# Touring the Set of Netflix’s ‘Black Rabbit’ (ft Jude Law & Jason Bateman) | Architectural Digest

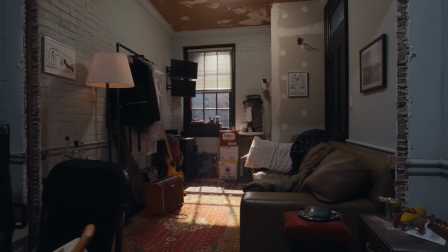(12:23)
Part of the mythology of the Black Rabbit is the Black Rabbits,
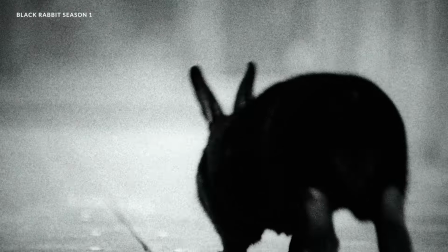(12:28)
which is the band that Jake and Vince started when they were in their 20s.
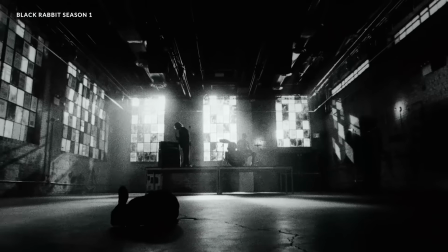(12:33)
It fell apart due to all the temptations and debauchery.
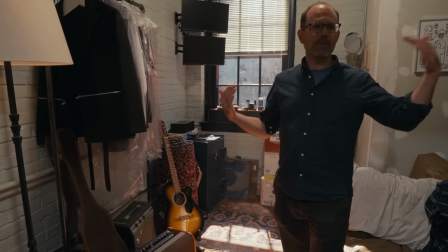(12:36)
We tried to honor that musical history up on this VIP floor, and we've carried that through to Jake's instruments.
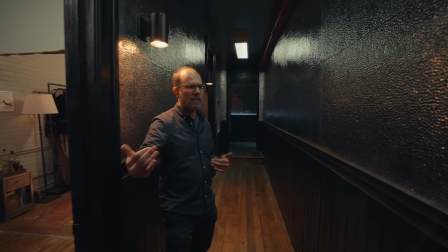(12:44)
So this hallway at the top of the staircase is like kind of a transition space from the other
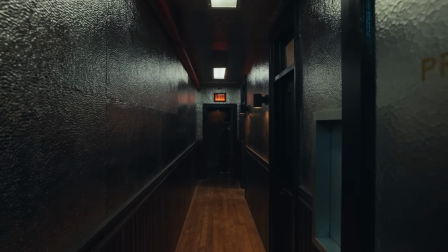(12:49)
floors of the restaurant to the more exclusive rock and roll vibe of the VIP room.
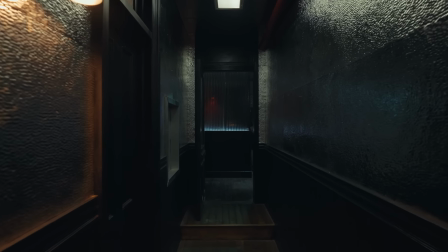(12:55)
And it creates this really cool lighting effect, the way that the light shimmers off of it and refracts.
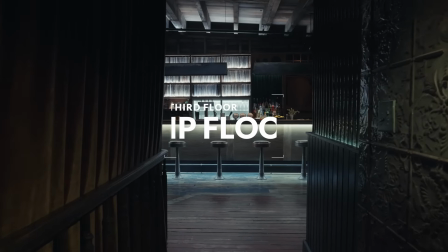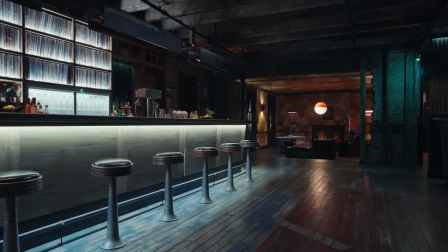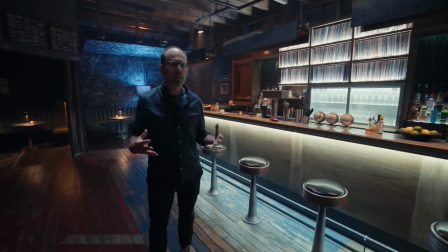(13:14)
So this is the third floor VIP, the crucial moment in the show. A lot of the drama kind of hinges upon.
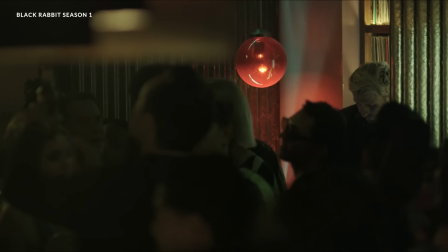(13:21)
There's tons of extras in that scene. It's very crowded, very chaotic. So we needed to design the space so that it would work for that.
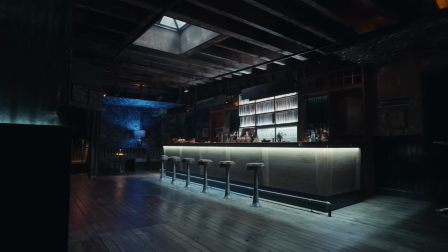(13:29)
I apologize. We approached this floor a little bit differently than the first and second floor.
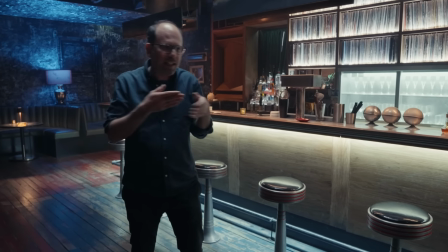(13:35)
Well, those floors are a little more nooky with like lots of crannies and small spaces that you can kind of disappear in.
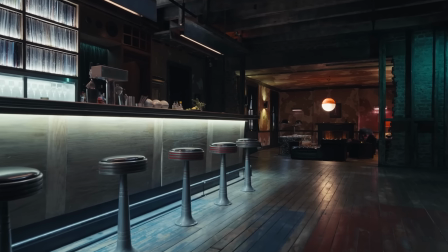(13:41)
This is a little bit more wide open. At the actual location, all the rooms on this floor have floors that are painted different colored, and I love that.
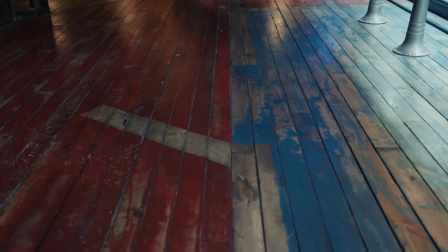(13:50)
But what we did was we followed the sort of pathway of where the walls were,
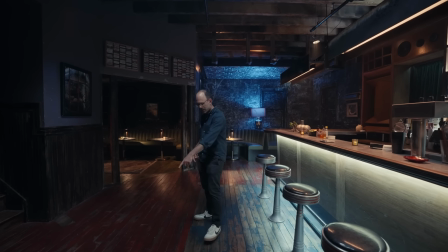(13:55)
painted the floor to match that, but then removed the walls, and you can see kind of the traces of where the walls would have been.
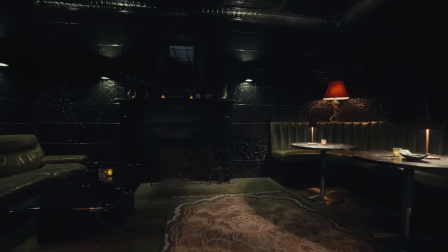(14:02)
Tucked away little lounge area. One of the reasons to use red lamps and red light,
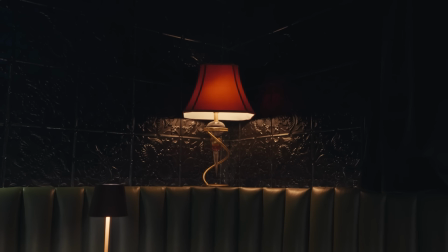(14:07)
the brothers want to create the feeling of a kind of a controlled seediness up here, the kind of feeling that anything goes.
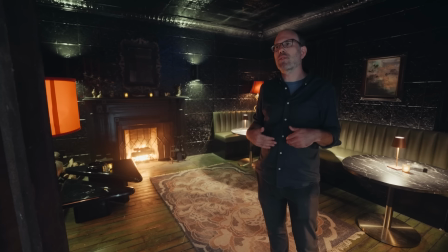(14:13)
To be invited up to this floor, you have to know someone, and so that you can be comfortable doing whatever you want.
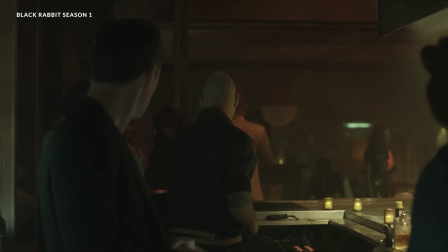(14:22) I need 2 more bottles of the Barolo. Is that for Wes? And the burgers and the caviar.
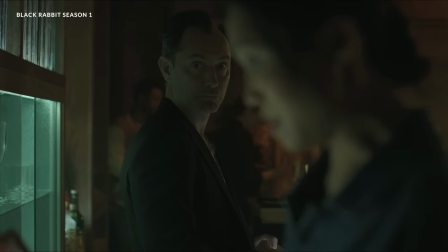(14:27) It's been like this all night. Did you put down a card? You mean tonight or this month? I need 3 espresso martinis.
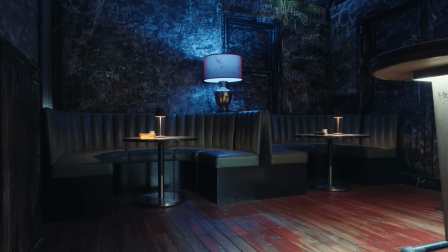(14:33)
So one of the ideas that Zach and Kate, showrunners of the show,
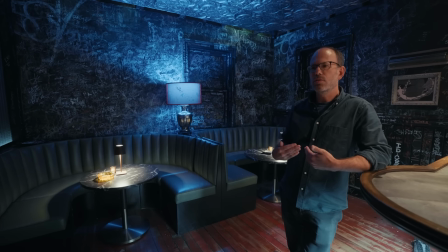(14:38)
wanted for VIP was kind of a callback to some of their haunts when they lived in New York City in their 20s.
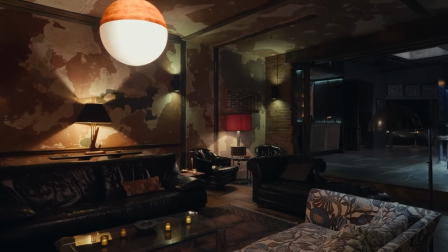(14:46)
And those would have been the same places that Vince and Jake would have hung out at when they were in the height of their success with the band.
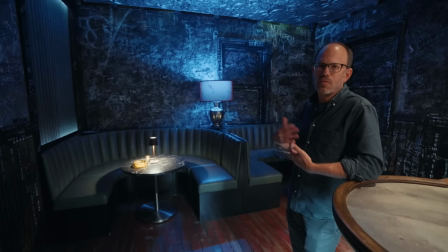(14:54)
We're talking about places like CBGB's and Mars Bar. You weren't discouraged to write on the wall and you could leave your mark, because in a bar like the Mars Bar,
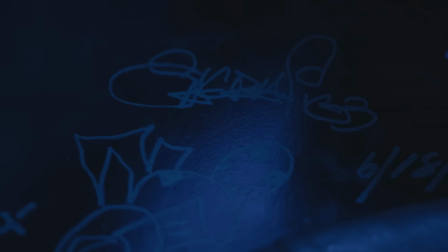(15:03)
that's like decades of very drunk people scrawling things on the wall.
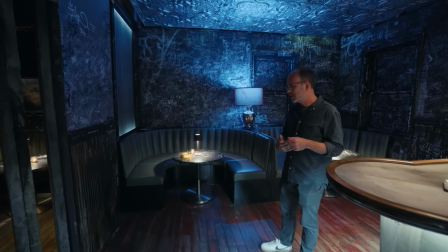(15:08)
So our entire scenic crew, the directive was,
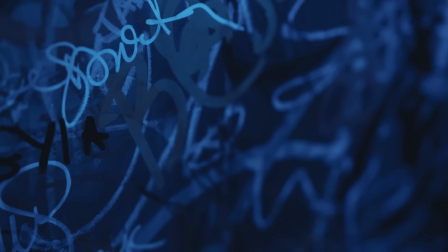(15:12)
whenever you have some time or whenever you're working in the space, make sure you add to it.
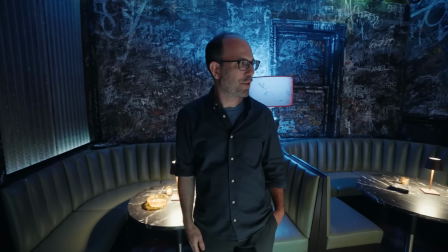(15:18)
I've drawn a little bit on it. My kids have drawn on it. You guys are welcome to also.
Do you remember the bars that we used to go to when we were setting up the band?
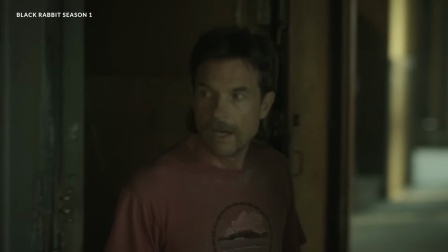(15:25) It was a million years ago, man. We were kids. Okay, well, restaurants are the nightclubs of adults.
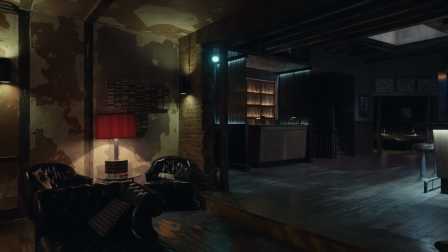(15:33) That's what Black Rabbit would be.
And the other big inspiration for this floor, we looked at a lot of these vinyl bars.
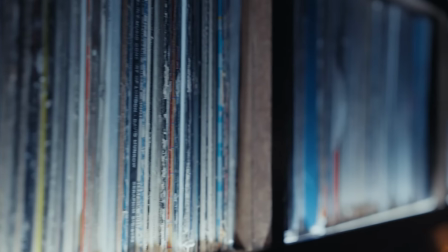(15:42)
We really liked the idea that the brothers' love of music crossed over.
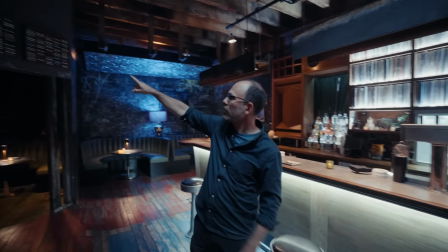(15:46)
So Molly, one of our set decorators, tracked down these old cassette racks, which brought back lots of memory.
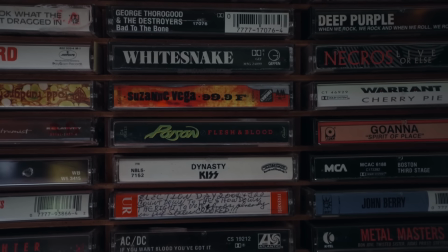(15:53)
Like everyone who walked into the set would be like, oh my God, I had that exact rack.
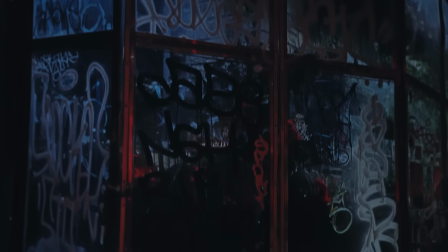(15:57)
And these were taken by Lydia Marks, who you met before, and they're all of bodega flowers,
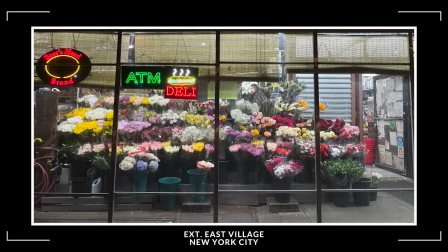(16:02)
which is a very like East Village motif. So you'll see those peppered out throughout the space.
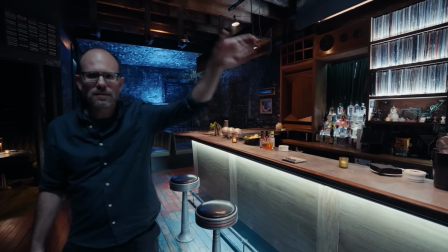(16:09)
We didn't want like the repetition of like lots of little, pendant lights.
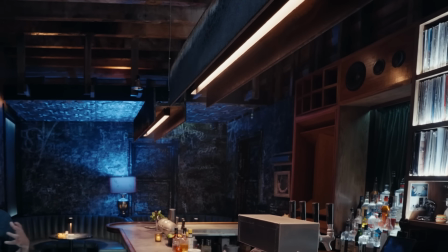(16:14)
So I had this thought, there's a lot of rusty old I-beams throughout the space,
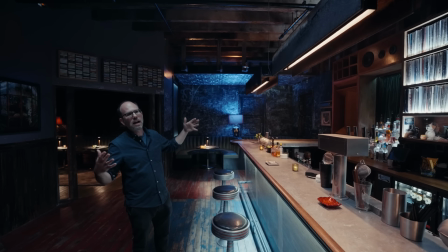(16:19)
and maybe it would be cool to turn some I-beams into light fixtures. So that's what we did.
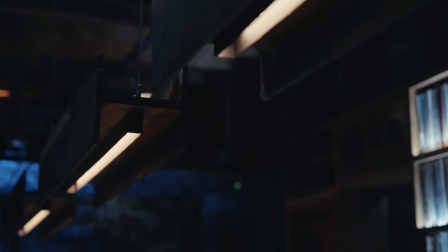(16:25)
They're actually made of wood and painted to look like rusty steel. So this is the DJ booth.
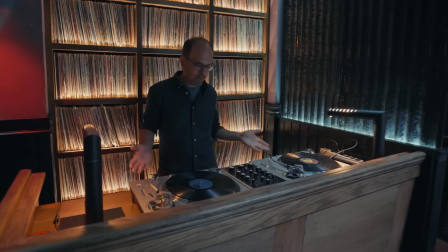(16:31)
It's an actual DJ booth with real turntables, and when we're filming in here, there's a DJ back here.
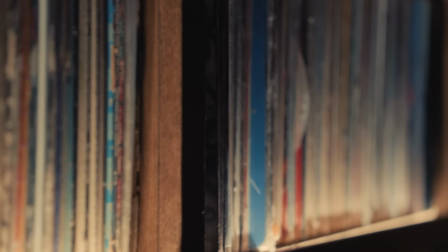(16:38)
The records are all from the dollar store or whatever.
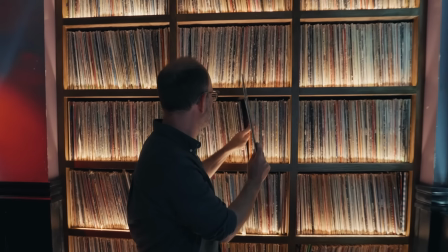(16:42)
If you pulled them off the shelf, they might not be the most exciting, but they look good when you see a whole bunch of them lined up together.
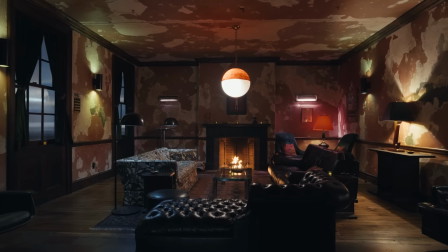(16:50)
This is what we think of as Wes's Lounge.
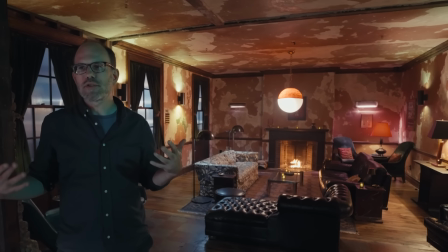(16:52)
Wes Williams is the hip hop star who is the financial backer of the Black Rabbit, and he kind of holds court in this area.
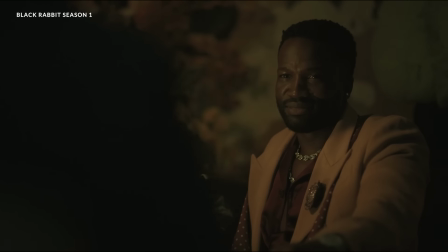(17:01) What do you get in return? The 33% of the rabbit that your group owns.
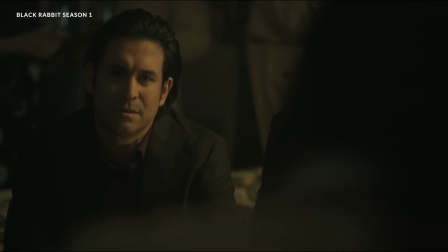(17:07) That would give you 2/3. I knew you man was good at maths.
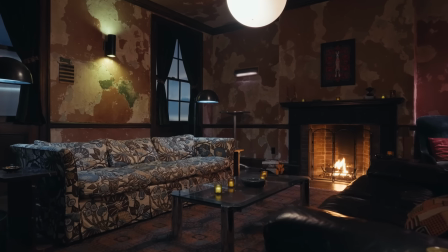(17:11)
Another fireplace, black leather furniture. I love this detail.
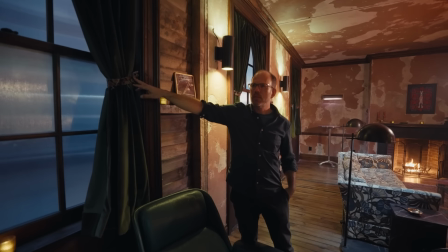(17:16)
We had extra remnants of the carpet that we used for the runners, so we decided to use them as tiebacks.
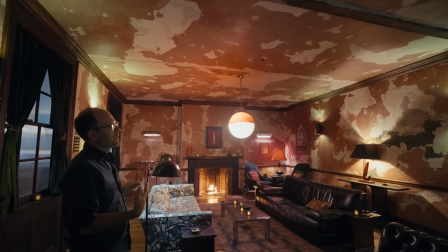(17:22)
The idea of both the ceiling and the walls is that, over time, the plaster is crumbling,
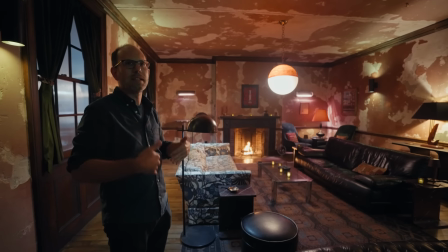(17:28)
and as the chunks of the plaster are falling off, you're revealing the history of the paint jobs that came before.
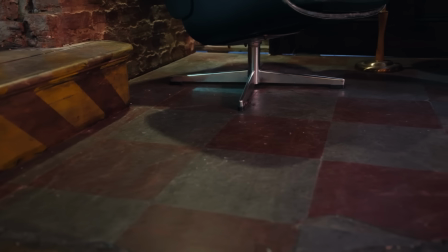(17:35)
And even we put in some vinyl tile to kind of imply that like at one point,
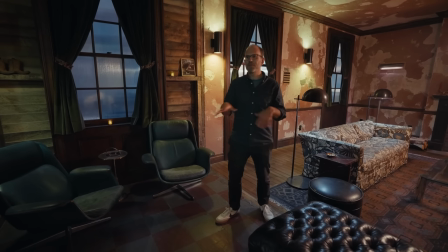(17:41)
maybe in the 70s, they kind of refurbished some of the rooms that were in here.
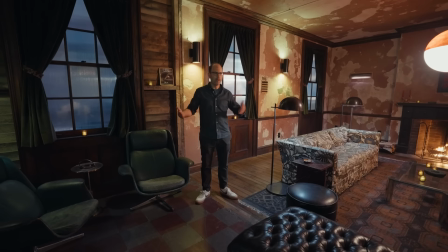(17:46)
And it shows ghosts of where the rooms were when this space was carved up as a tenement apartment.
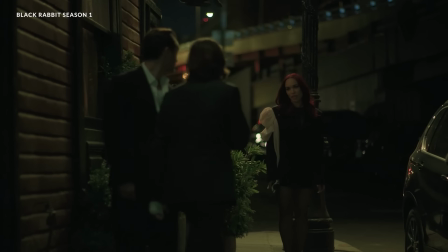(17:54)
Sometimes we have scenes outside the restaurant. So we built this recreation of the exterior, and we went through painstaking detail to recreate the sidewalks.
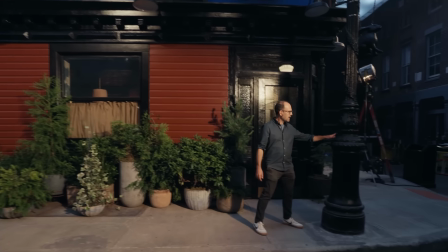(18:03)
These are actually just wooden boxes that are treated to look like cement. This street lamp, we sent our scenics to the location, and they took a mold of this and cast this.
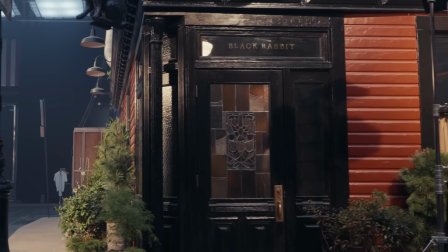(18:12)
This stained glass was designed by Dawn Macy, our graphic designer,
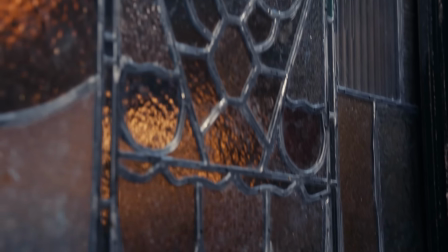(18:16)
and the scenics used different kind of films and gel mediums and lead tape to create the illusion of stained glass.
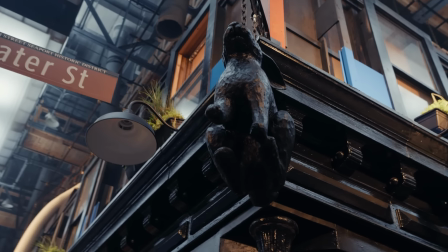(18:23)
A motif of some of the kind of hipper restaurants around the city to kind of start the experience
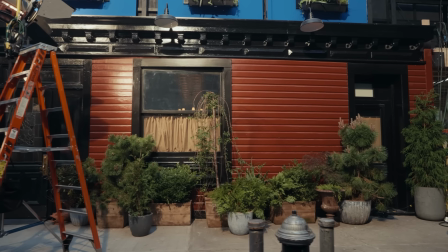(18:28)
on the sidewalk by creating a plant event and line the sidewalk.
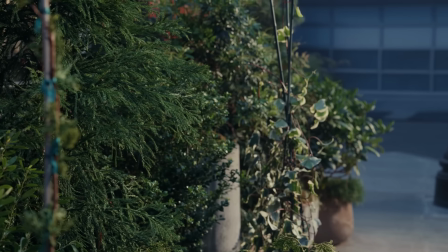(18:33)
Sarah Jo, who leads our greens department, sourced all different planters and plants, and she also did the window boxes that you can see up there.
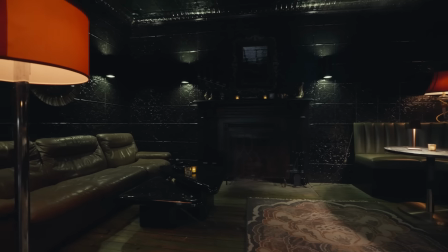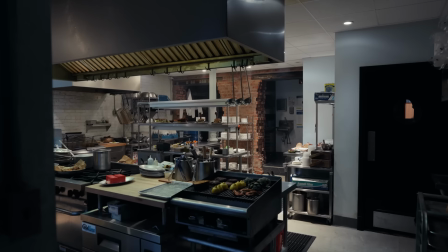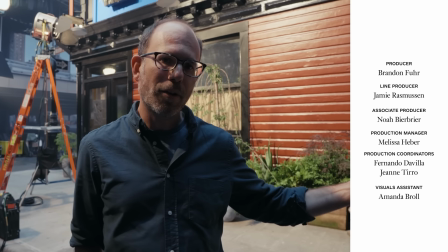(18:53)
Okay, I got to get back to work, but thanks for joining me, and I hope you enjoyed seeing what we've been working on here.
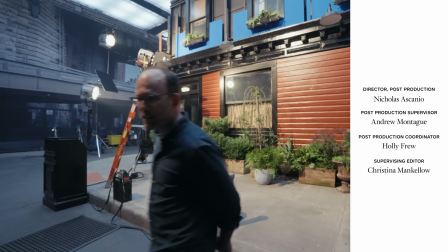(18:58)
Save me a drink at the Black Rabbit.